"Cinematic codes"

There are a number of areas in which choices are made when putting moving images together.
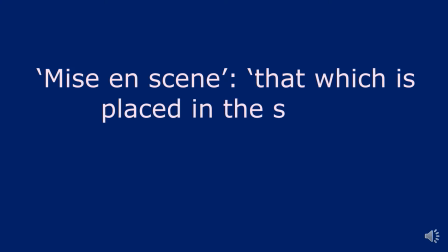13s
The first of these is mise en scène. This term has been borrowed into English from the French. Its literal meaning is that which is placed in the scene. Every person or thing in a shot, or for a print ad, a still image, has meaning.
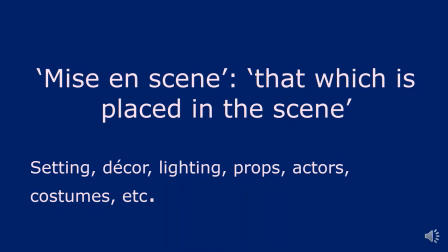31s
Choices have been made about what to place where.
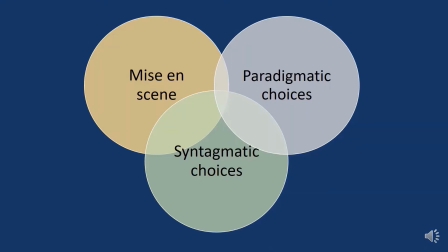34s
You're maybe already on the ball and recognising that this relates directly to paradigmatic and syntagmatic choices.
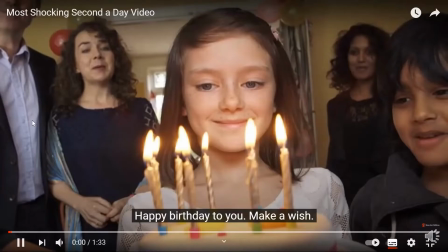42s
Remember the Save the Children Second a Day ad we considered earlier in the module, the one that makes us reassess our approach to the effect of conflict in Syria on children by putting a young, white, affluent British child in that role. Let's watch it again.
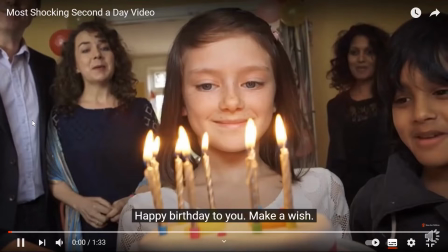59s
This time, focus on the mise en scène. Consider the subtle and, as the ad progresses, not so subtle shifts in the mise en scène that cause us to recognise that something is increasingly amiss. As an aside, it's also worth thinking back here to dramatic irony.
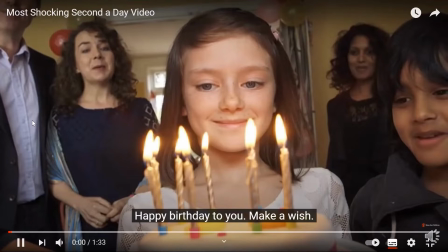76s
The fact that we as the audience can see the changes in the child's situation via the shifting mise en scène before the child herself is aware of them is a good example of dramatic irony, used in this case to make us recognise all the more the vulnerability of the child.
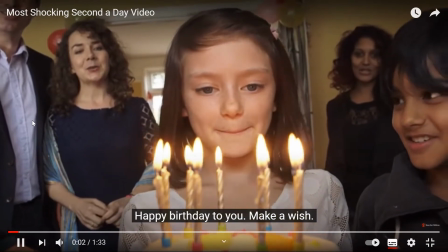94s Happy birthday to you. Make a wish.
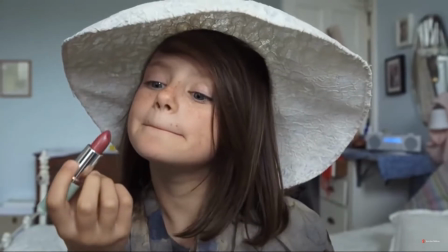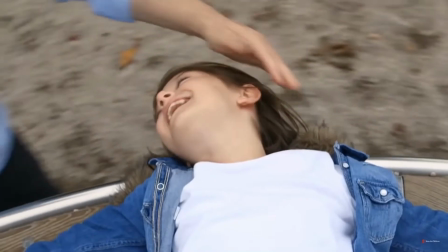103s Granny. Hello. Have you done your homework? Ada.
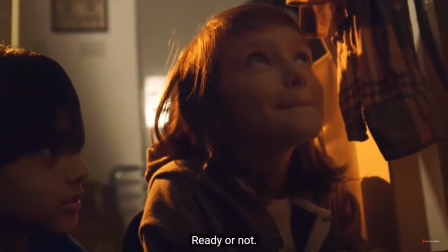108s For a general strike. Ready or not? Here it comes. Violent clashes with British.
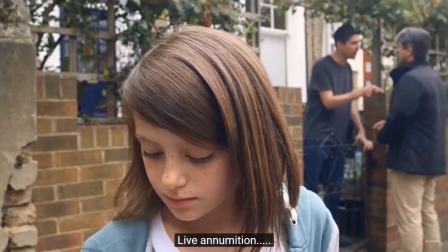116s Live ammunition against. Deserve to get shot. Have a nice day, Mum.
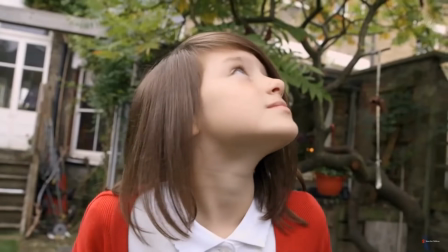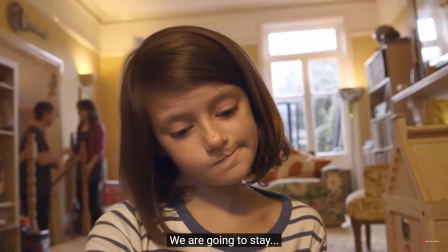125s Airstrikes on rebel position. We are going to stay. What's happening? Go.
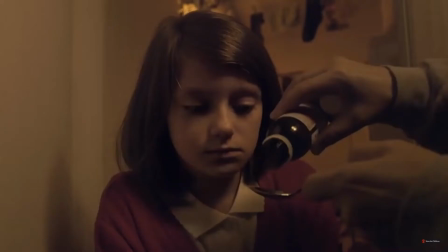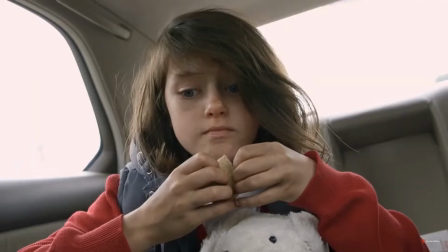139s Heavy fighting in Richmond. Where are we?
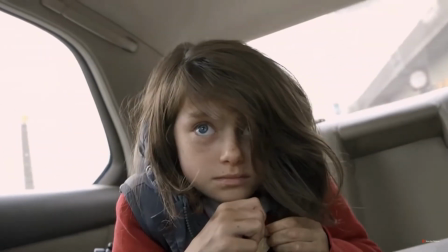143s Rebel forces advance.
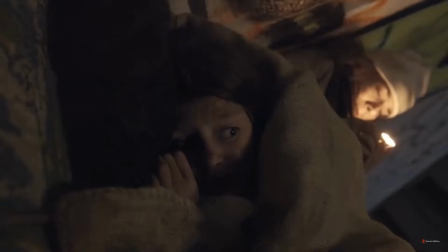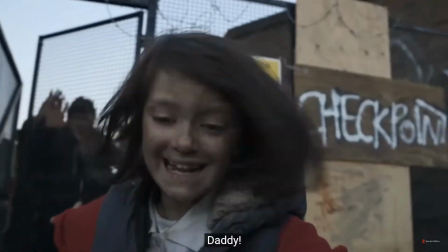155s Daddy!
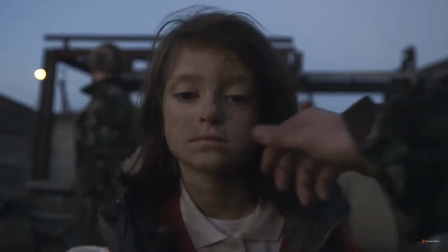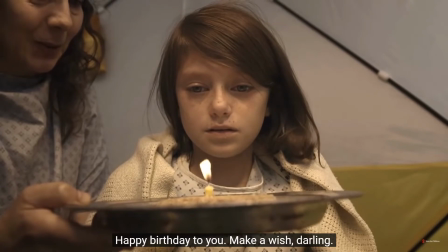162s Happy birthday to you. Make a wish, darling.
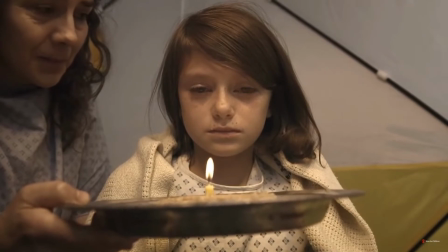How something is filmed can give us an additional layer of meaning and encourage us to read it in a specific way.
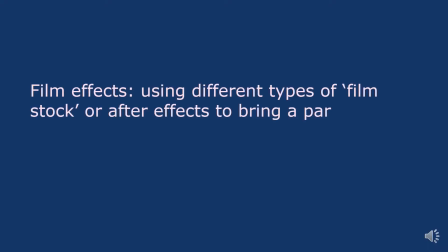193s
Different types of film stock have become codes with different meanings.
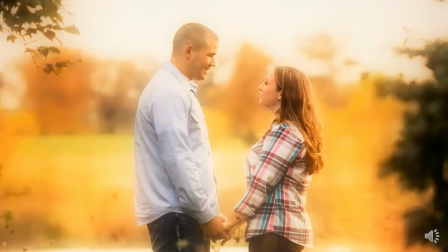198s
For example, we read soft focus shooting as romantic or dreamy.
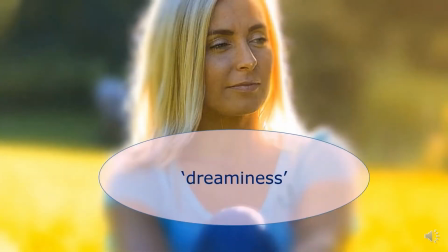204s
Actually, due to the consistent use, or we might even say overuse, of soft focus in more traditional romantic movies and in ads trying to give a romantic impression, soft focus has come to be viewed as quite cheesy.
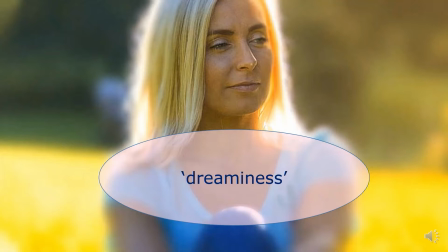217s
It tends therefore to be used quite sparingly or precisely to create humour from the cheesiness.
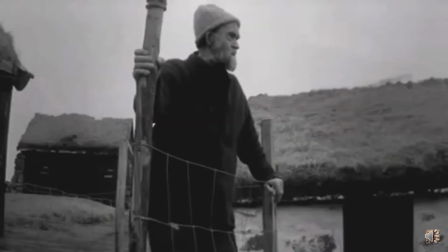226s
We read black and white film stock as nostalgic, classic and timeless.
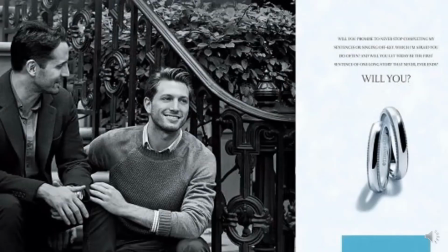231s
Does this point remind you of anything? We talked about similar things when exploring connotations and symbols, didn't we? So now we have the full nuanced understanding of how black and white means what it means.
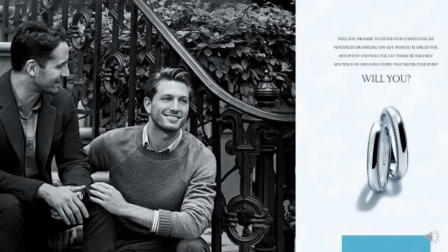244s
The place of black and white film stock in the cinematic code gives it connotations of classicness and timelessness.